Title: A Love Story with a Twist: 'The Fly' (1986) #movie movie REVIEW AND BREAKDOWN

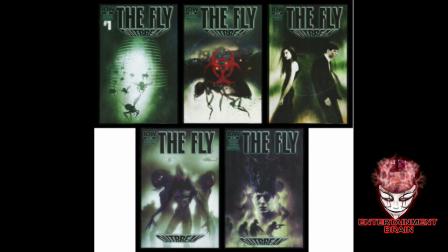(4:05)
The comic book is written by Brandon Seyfert and serves as a direct sequel to the storyline of The Fly 2. The plot revolves around Martin, Seth Rundle's son, who accidentally unleashes a transgenic epidemic while trying to cure Anton Bartok, to whom he had earlier transmitted his mutant genes towards the end of The Fly 2.
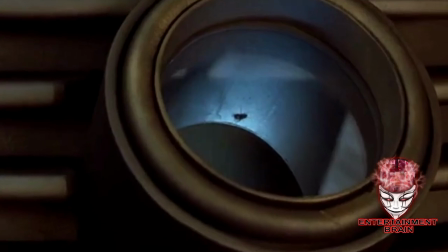(4:25)
The opening title card for the movie The Fly was initially created for the film's teaser, with the idea of it fluttering in.
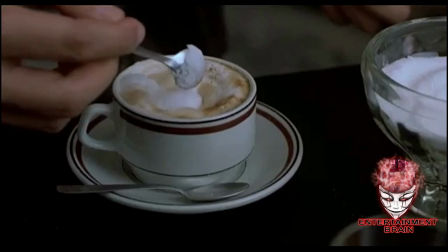(4:32)
Director David Cronenberg liked it so much that he decided to incorporate it into the final version of the film.
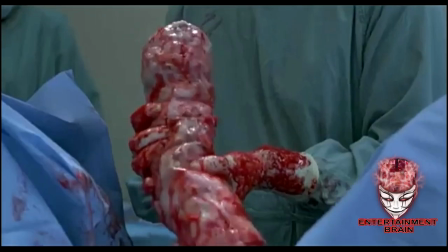(4:38)
Cronenberg went through several auditions for the role of Ronnie,
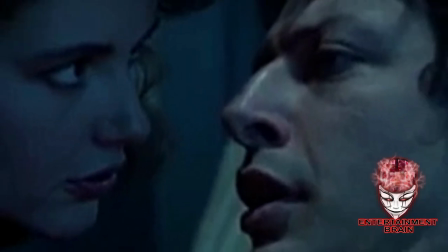(4:41)
but he was looking for an actress who could match Jeff Goldblum, Seth Brundle in terms of eccentricities and stature.
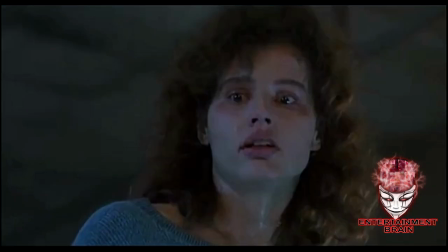(4:48)
Eventually, Cronenberg and Goldblum decided to consider Goldblum's girlfriend at the time, Gina Davis.
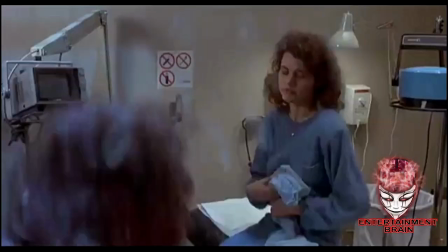(4:54)
David Cronenberg was initially dissatisfied with the early designs of the telepod, which resembled glass showers, as they did in the original film.
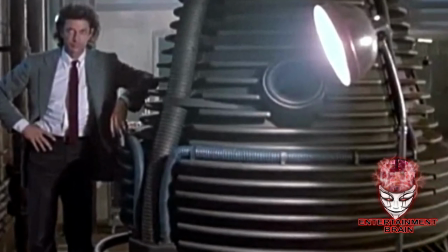(5:03)
The director found this design boring and uninteresting.
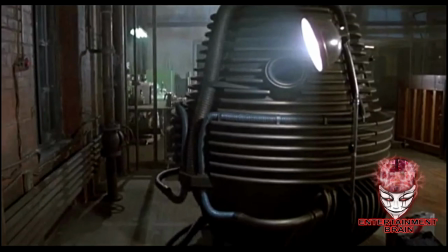(5:06)
The breakthrough came when Cronenberg and production designer Carol Speyer visited his garage and saw his Ducati motorcycle.
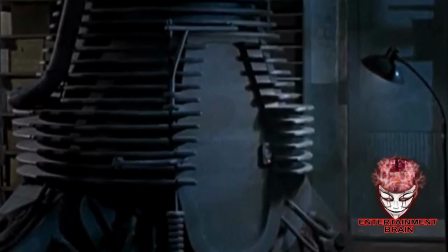(5:13)
This inspired the idea of incorporating a more mechanical element into the telepods.
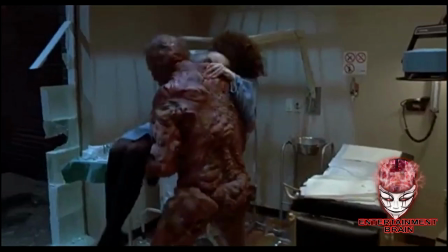(5:18)
The finalized design of the telepods features the cylinder head structure of the Ducati motorcycle turned upside down,
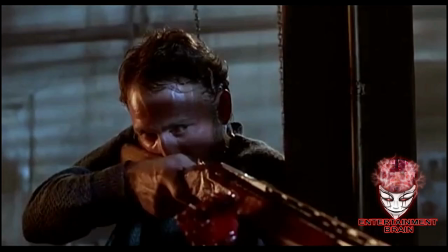(5:25)
giving them a unique and distinctive appearance.
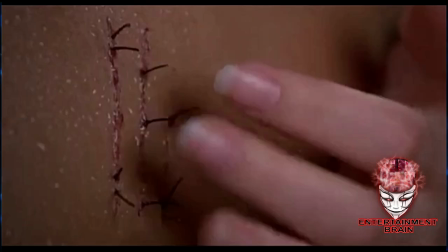(5:27)
Cronenberg was pleased with the final design as it added an extra layer of visual interest and complexity to the film's iconic teleportation devices.
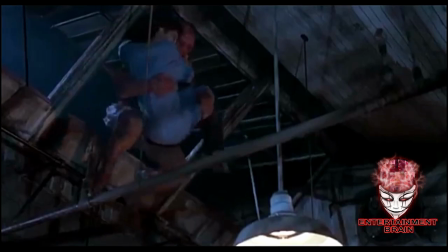(5:37)
During the final stages of Seth's transformation into the Brundlefly in the movie,
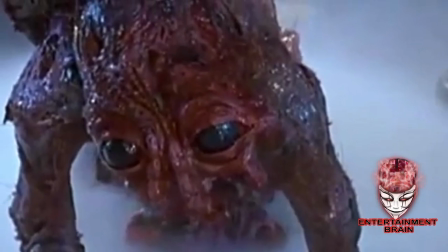(5:41)
the flight director David Cronenberg wanted to ensure that the creature retained some form of human emotion, even though Seth was completely gone.
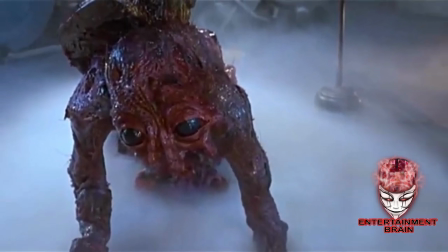(5:48)
According to Cronenberg, the creature's articulation and expressiveness were essential, even without the ability to speak.
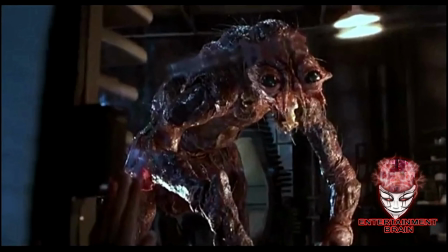(5:55)
To achieve this, he decided to give the creature big versions of Jeff's eyes,
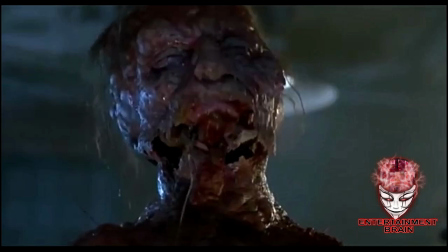(5:59)
providing it with a more human element so that it could communicate emotions to the audience.
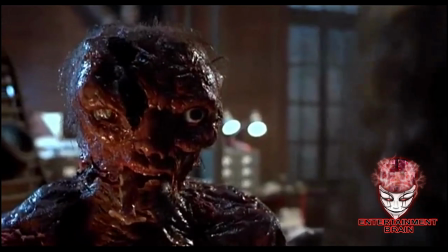(6:05)
By doing this, Cronenberg believed that the audience would be more invested in the story and the Brundlefly would be more than just a grotesque monster.
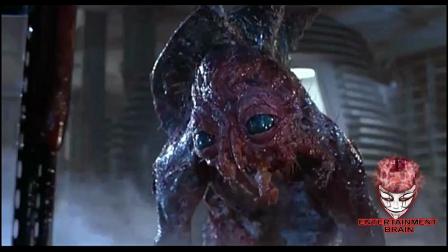(6:13)
And I kinda felt it too. As you're watching the film, you kinda sympathize and you're like, you know, you wanna put this guy out of his fucking misery.
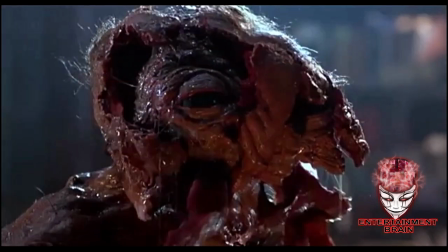(6:19)
That's what I would've done, but you know, that's something else. That's just my opinion. Well that's it folks.
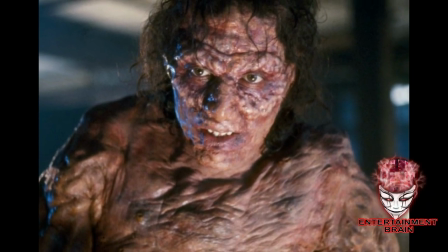(6:23)
Thanks for watching. please let me know in the comment section have you seen the fly you have to have seen the fly by now 1986
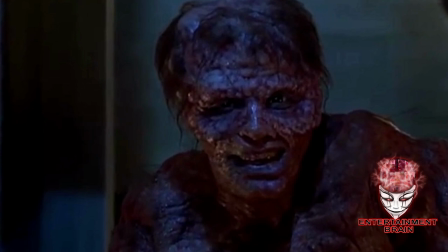(6:30)
version please let me know in the comments what do you think of the fly do you think it's a classic can they make a remake can it do
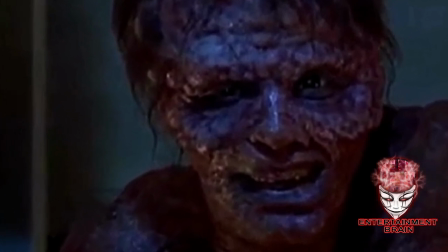(6:37)
good in this modern age you let me know folks thank you so much it's rich richardson take care entertainment brain god bless